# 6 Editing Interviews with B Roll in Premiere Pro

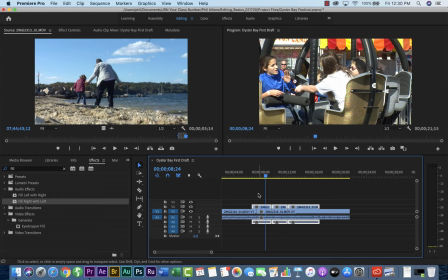[4:10]
Just so it kind of covers it, makes it look more smooth, and you don't hear this kind of weird audio kind of click once you see the picture change. It kind of smooths it over. Let's take a look and see this incomplete now.
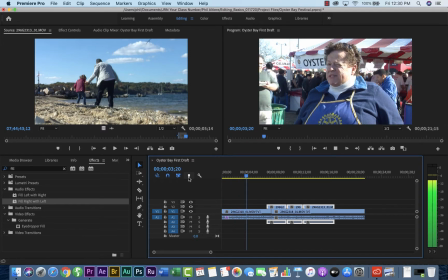[4:22] I've been working in the Oyster Festival 20 years, and I've been in charge of the Oyster booth about 10 years.
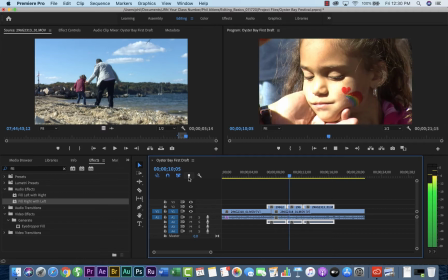[4:29] It's family oriented. Look around. Everybody's happy. All the kids are smiling.
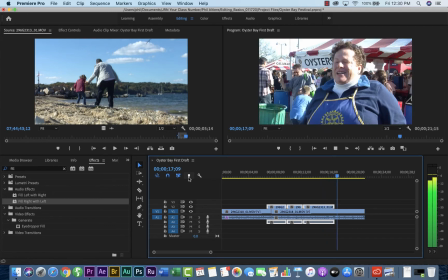[4:35] It's located on our harbor. You couldn't ask for a better place to come and spend your Saturday and Sunday.
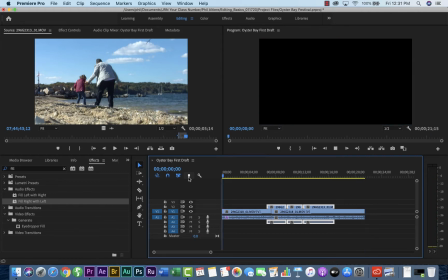[4:43]
Okay, so that looked up pretty good.
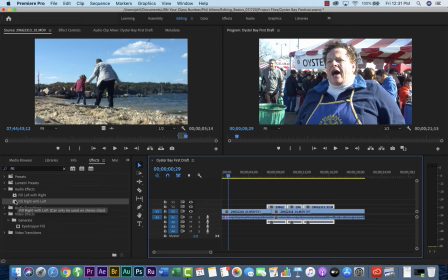[4:46]
I know that I had some background sound in there, so I want to make sure that I bring this in there and make sure I have the right with left there.
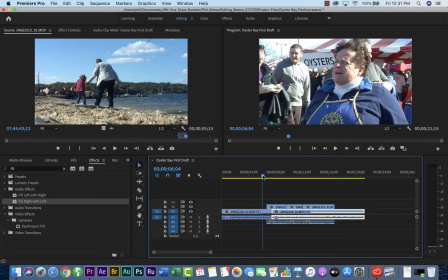[4:54]
But you'll also notice while the B-roll does illustrate what's being said, and it did cover my edit nicely. The audio levels are just too drastic. It's very hard to hear a main interview. So if you go ahead to the top and you choose the audio workspace,
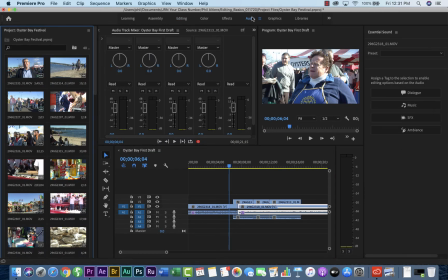[5:11]
we're now ready to go ahead and mix our audio so it sounds a lot better. So similar to what you did with your voiceover lesson, instead of being your voiceover, you're using the interview to do your mix.
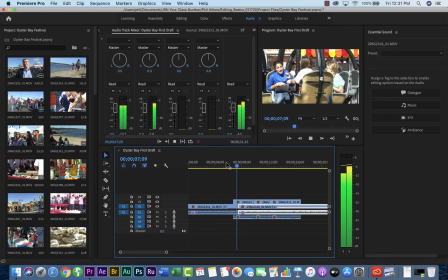[5:24]
So we're going to play it back.
With about 10 years.
That's loud for background sound. You see that? It's almost the same level as our interview.
It's located on our harbor.
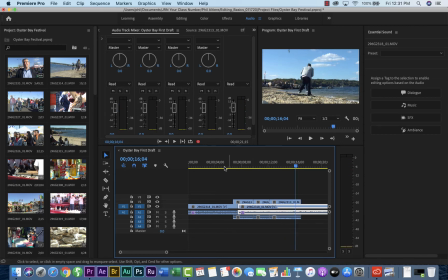[5:36]
So we want to go ahead and bring that down fairly dramatically. You want to bring it down to about -36 or maybe even lower than that to see what it sounds like. So if you remember from before, you click on the B-roll, which would also select the audio.
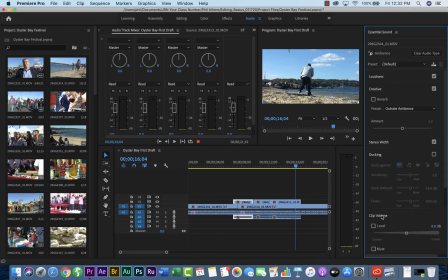[5:51]
You go ahead to Essential Sounds, click on Ambience, and you change that level and you bring it down.
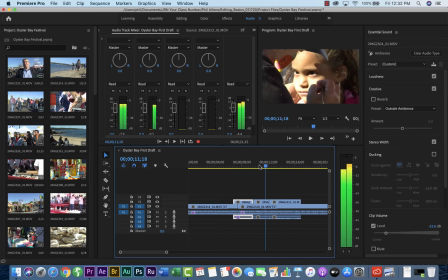[5:58]
Let's say I'll try -20 there. Let's see how that sounds real quick.
Oyster booth about 10 years. It's family oriented. Look around.
So that sounds pretty good. So I'm going to go ahead and do a similar mix with my other channels.
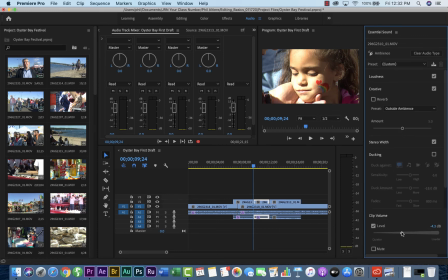[6:12]
Again, select Ambience, bring the level down -20, right about there. Pick that one as well. Ambience, bring it down to about -20, and then see what it sounds like complete.
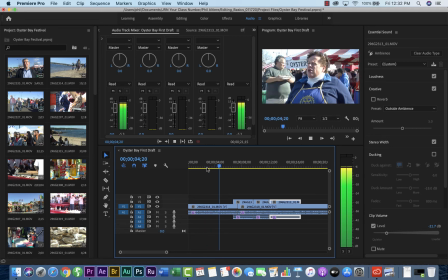[6:28] 20 years, and I've been in charge of the oyster booth about 10 years. It's family oriented. Look around. Everybody's happy. All the kids are smiling. It's located on our harbor. You couldn't ask for a better place to come and spend your Saturday and Sunday.
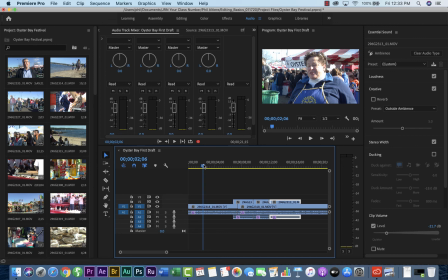[6:47]
So that sounded great. We heard the interview. We got to hear a little bit of the B-roll sound for texture and ambience. We didn't notice the cut because it was covered with the B-roll, and it illustrated what it is that she was saying.
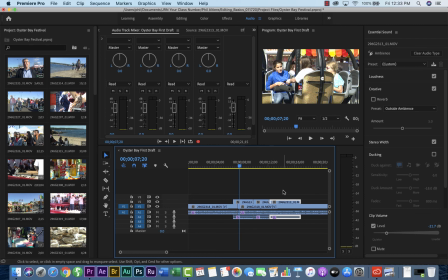[7:03]
So this is a pretty successful mix. This is what you would do with your whole entire piece. Anytime you edit, you want to pick sound bites that stand on its own, that don't need you to introduce it. You know, if you listen to this piece just now, you could hear her sound bites and not have to hear the interviewer ask the question.
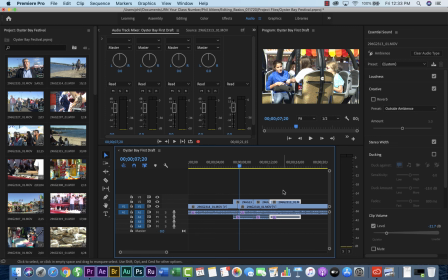[7:22]
The answer is already there. And the B-roll emphasize what she's saying, illustrating that point. If you say it, you show it. All right, our next video, we're going to go ahead and figure out how to do graphics and how to add in lower thirds.